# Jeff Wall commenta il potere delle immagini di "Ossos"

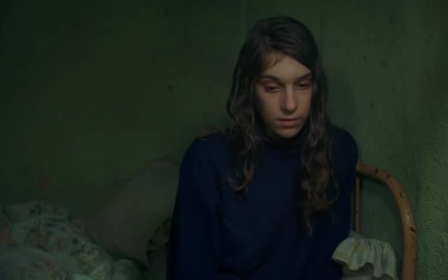243s
She appears repeatedly watching things, listening,
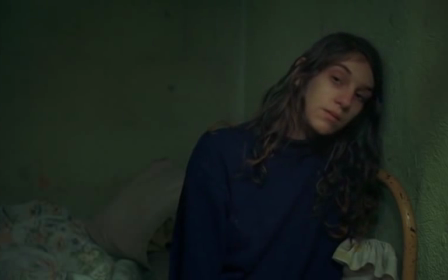247s
and I think once listening to a conversation from quite close to it. She never appears to have any effect or participation in it, and yet brings an energy from outside to the story, toward the story, but not necessarily into the story.
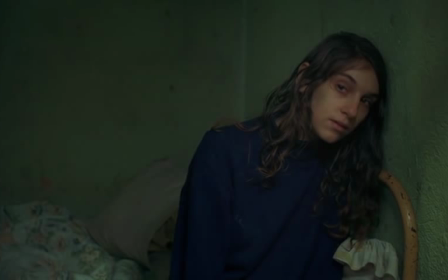265s
I see that as a kind of interruption of the story, or a way of pausing the onward movement of the narrative to
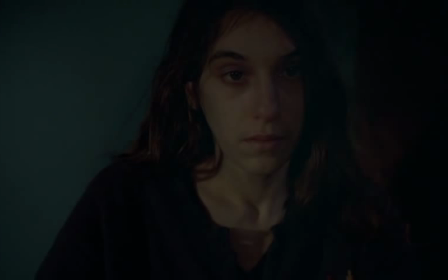274s
allow us viewers to experience it differently, to experience it as if we could suddenly filter ourselves or divert ourselves to the outside of the narrative and be on another street, in another room,
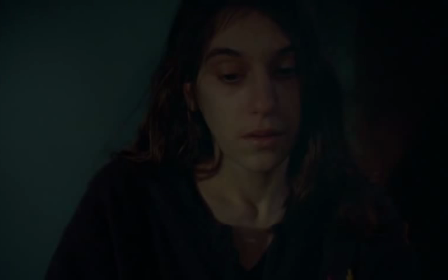289s
hearing only about what happened to these people, hearing only a rumor about it, possibly, never really experiencing it directly, and yet knowing something about it. The enigmatic figures
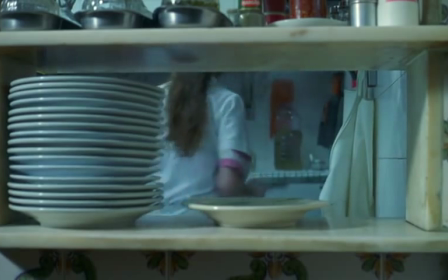301s
like the Watcher, seem to mark the whole film in that all the characters are enigmatic.
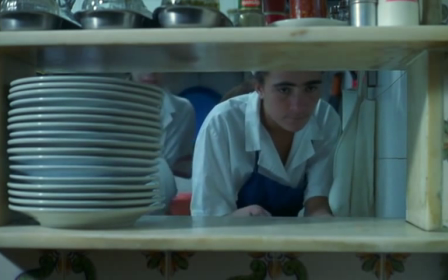310s
We don't really get to know much about them. I think they remain pretty strange to us, like strangers.
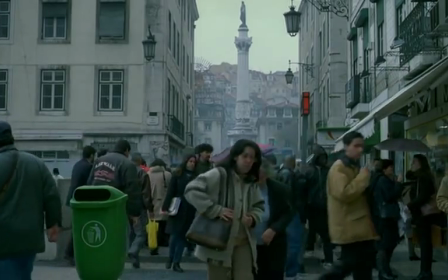317s
In a lot of films, it seems that the filmmakers are trying to get us to know
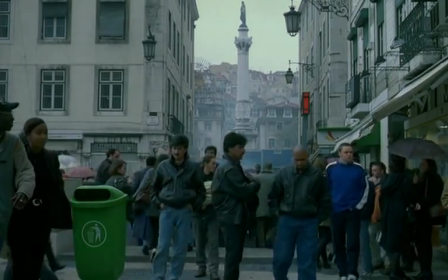323s
something about people, to get closer to them, to be able to peer into their souls in some way.
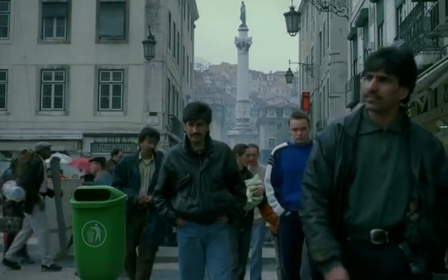329s
And some of those films are really great,
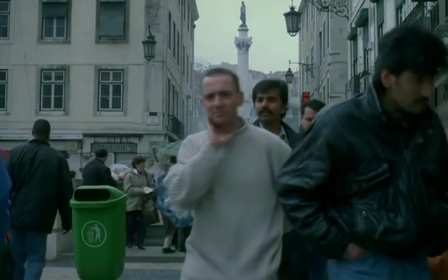332s
like Bergman, for example, in some of his films, where we feel that we really can sense the inner life, the inner being of people.
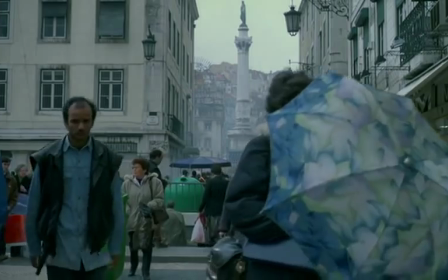340s
In Costa's film, something else is taking place. It's neither better than the kind I've just mentioned, nor worse.
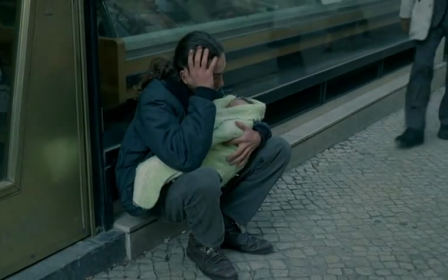349s
It's just different and also very good. It's a situation where, although we're very close to people,
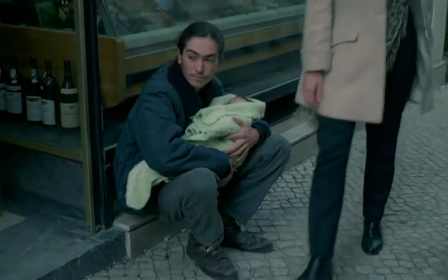355s
we observe them closely over a considerable time, watch them go through an important experience,
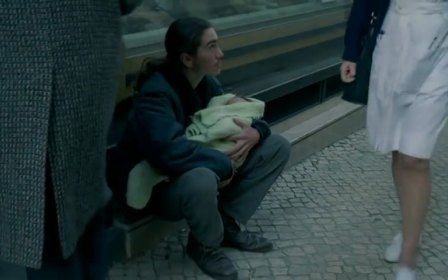362s
we don't really feel that we've entered into their consciousness or into their personality in any way.
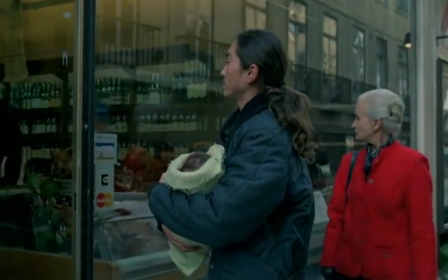368s
We don't really know them. They remain as strange to us at the end of the film as they were when we first encountered them.
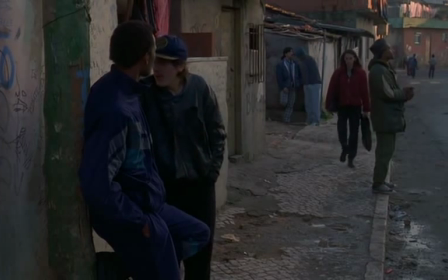378s
Clotilde, who's the most important figure, I think, in Ossos, the central figure, is typical of one that remains very strange to me.
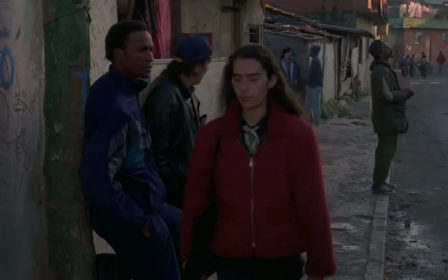386s
I got used to things like her unusual,
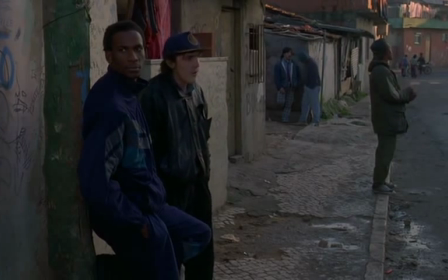390s
slightly rigid, tense, and stiff walk as she moved from place to place.
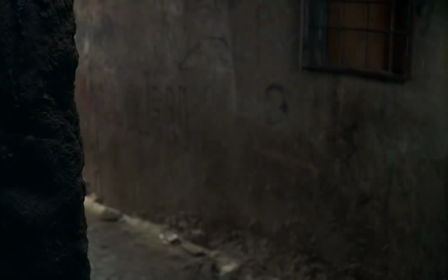397s
Her body movements were very striking, very original.
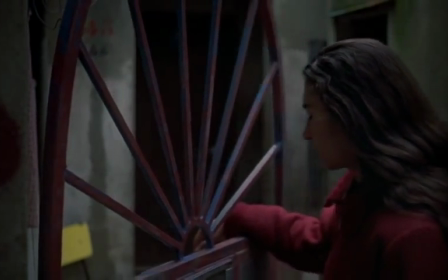400s
I have no idea how she had created those, whether they're just natural to the actress or whether they're some kind of performance.
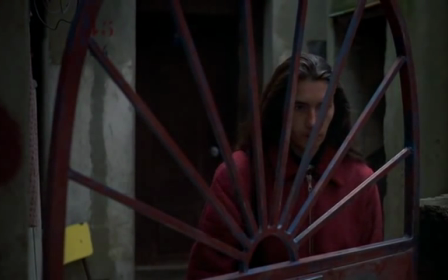407s
I don't know, but they became very familiar.
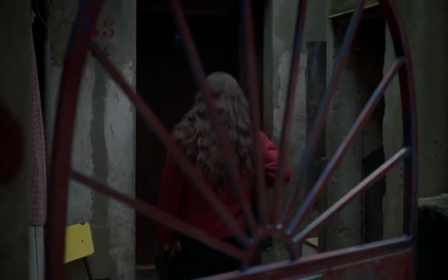411s
Some of her attitudes, some of her ideas, some of her feelings were depicted.
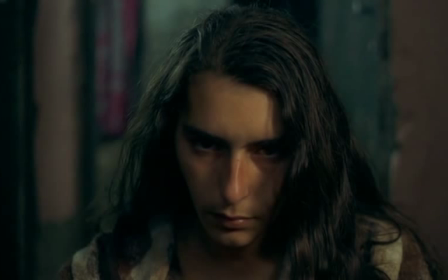418s
But she remained to me a real mystery, a person I don't think I could know from the way she was depicted.
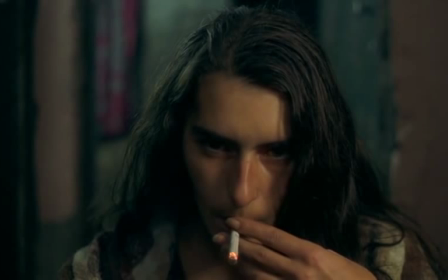426s
But there's something grand about that strangeness, something important about it, that I think reaches deep into what depictions really are,
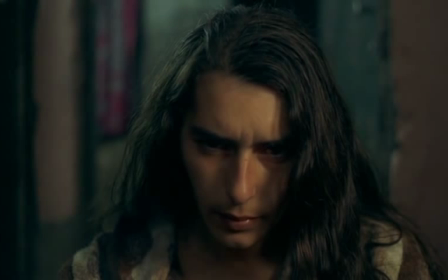434s
or at least what's really interesting about depictions in film or drawing or painting or photography or, I suppose, in literature too. That is that we can't really possess the subjects of depictions. We can't really get conscious control of understanding them in any way.
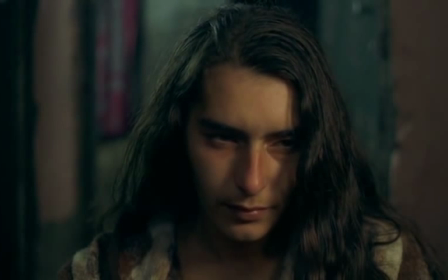451s
They always remain other, somewhat distant from us, somewhat remote. I'm interested in that as an artistic quality, and I think that it's very marked in Ossos.
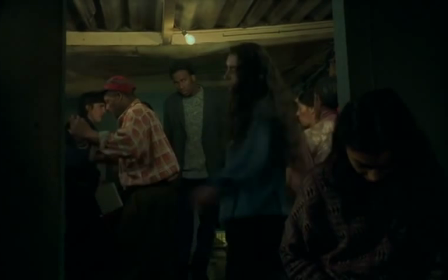462s
It's something that I hadn't been looking for in the film,
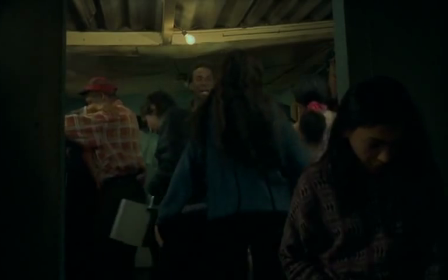466s
but was very impressed by as I recognized the consistency with which that enigmatic quality,
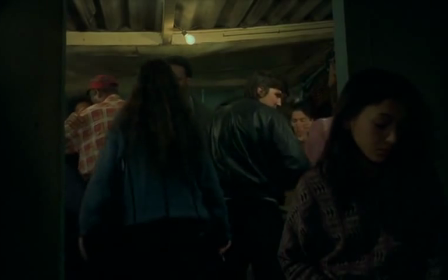473s
that continuous enigmatic quality, was maintained throughout the picture, throughout the film.
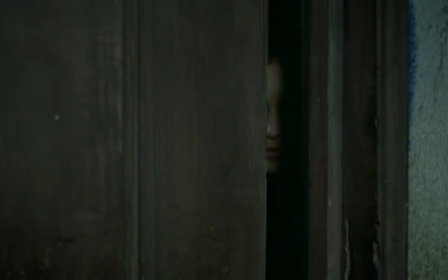479s
I think all of the characters are depicted that way,
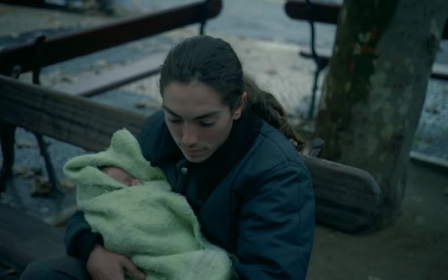482s
and our relation to all of them in varying degrees of intensity is like that.